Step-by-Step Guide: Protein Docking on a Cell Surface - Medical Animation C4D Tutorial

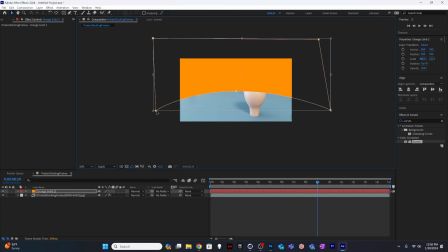And we can move this around a little bit if we need to. So I'll just reposition it. And we could change that curve as well. I think I'm going to do that. Sometimes getting a hold of these control points is really fun.
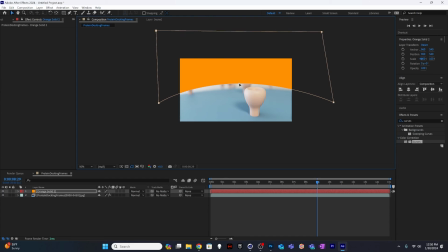Yeah, that looks pretty good.
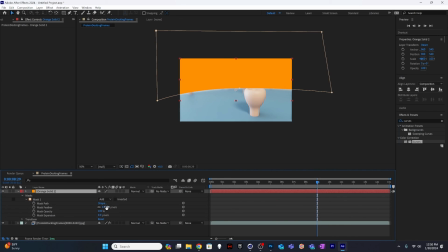And what I want to do here is come under my masks and feather this so that it's soft.
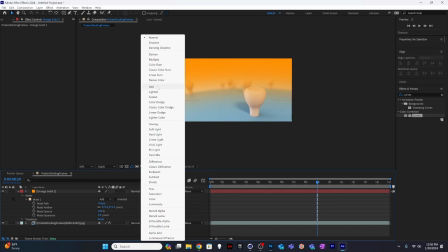And under my mode, I'm going to change this to add. So it's going to be blowing it out incredibly at first.
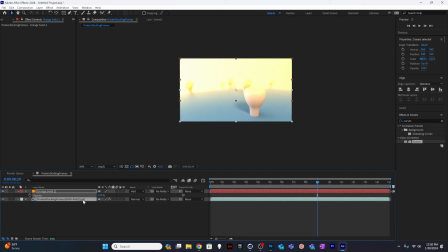So I just want to change the opacity of this layer down to be much less opaque. So we're just going to slightly add in a little bit of orange. And I want it to kind of blow it out a little bit. I'm just trying to mimic a little some sort of light in the background.
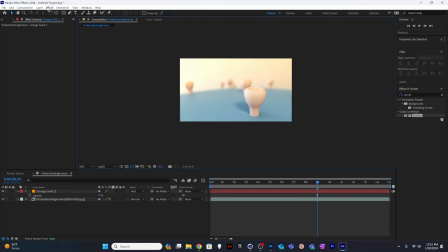I'm going to do the opposite for our front section. I'm going to say layer, new, solid.
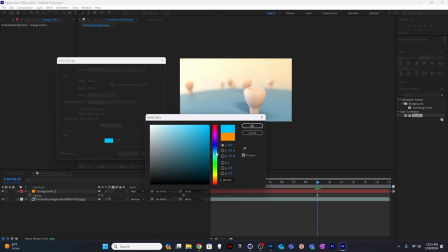And for this one, I'm going to be doing more of a teal color, so kind of a dark teal.
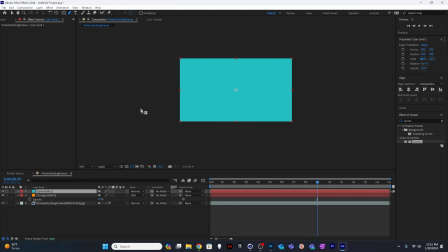And I'll do a similar thing here where I will create um, an outside path that's much larger that I can manipulate and move around.
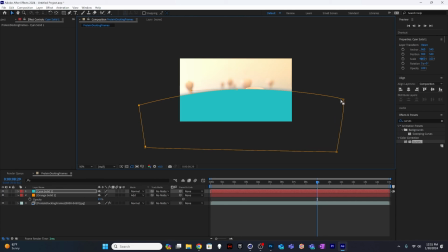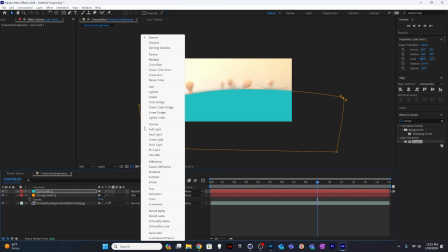And for this one, I think I'm going to change my layer mode to overlay.
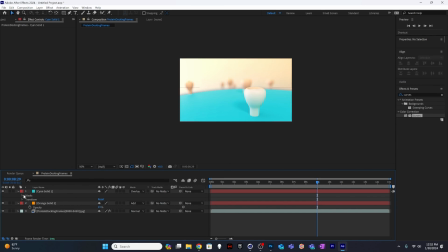So it just has a little bit of treatment to it. And then into my mask, I'll also feather this mask. And again, I'm going to change my opacity of this layer so that it's not quite so much.
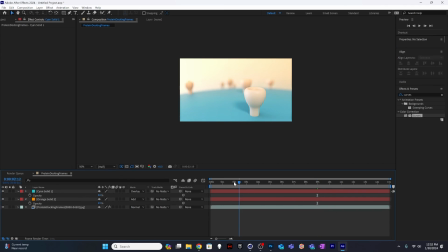It's just barely treating it. It just adds a little bit something. This is a way you can always come in and make some changes to your piece before you have a final version. So I just like the way that that appears much more. It feels a little bit more glowing.
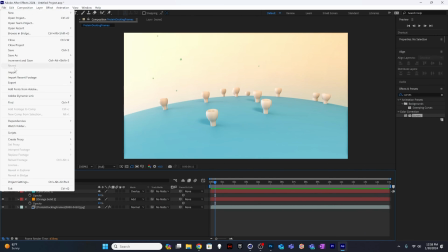So I'll go ahead and set this up to render.
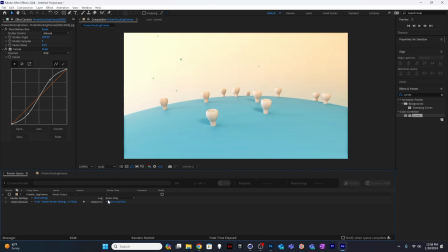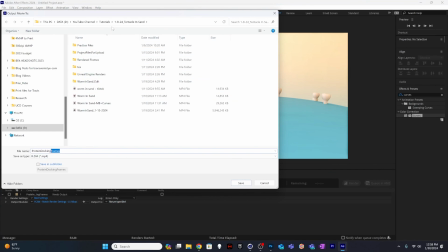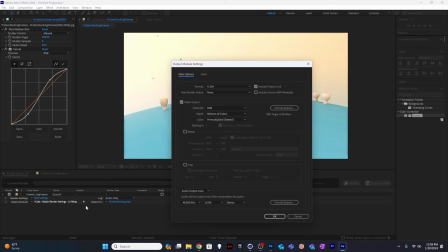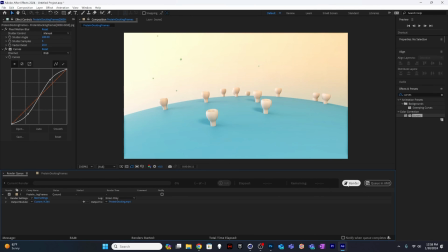Everything looks good. We'll render this out.
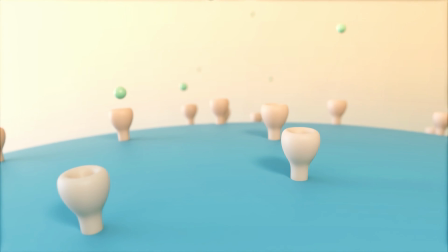So I hope this has been helpful for you. If you'd like to see more videos like this, please like and subscribe, and I'll see you in a future video.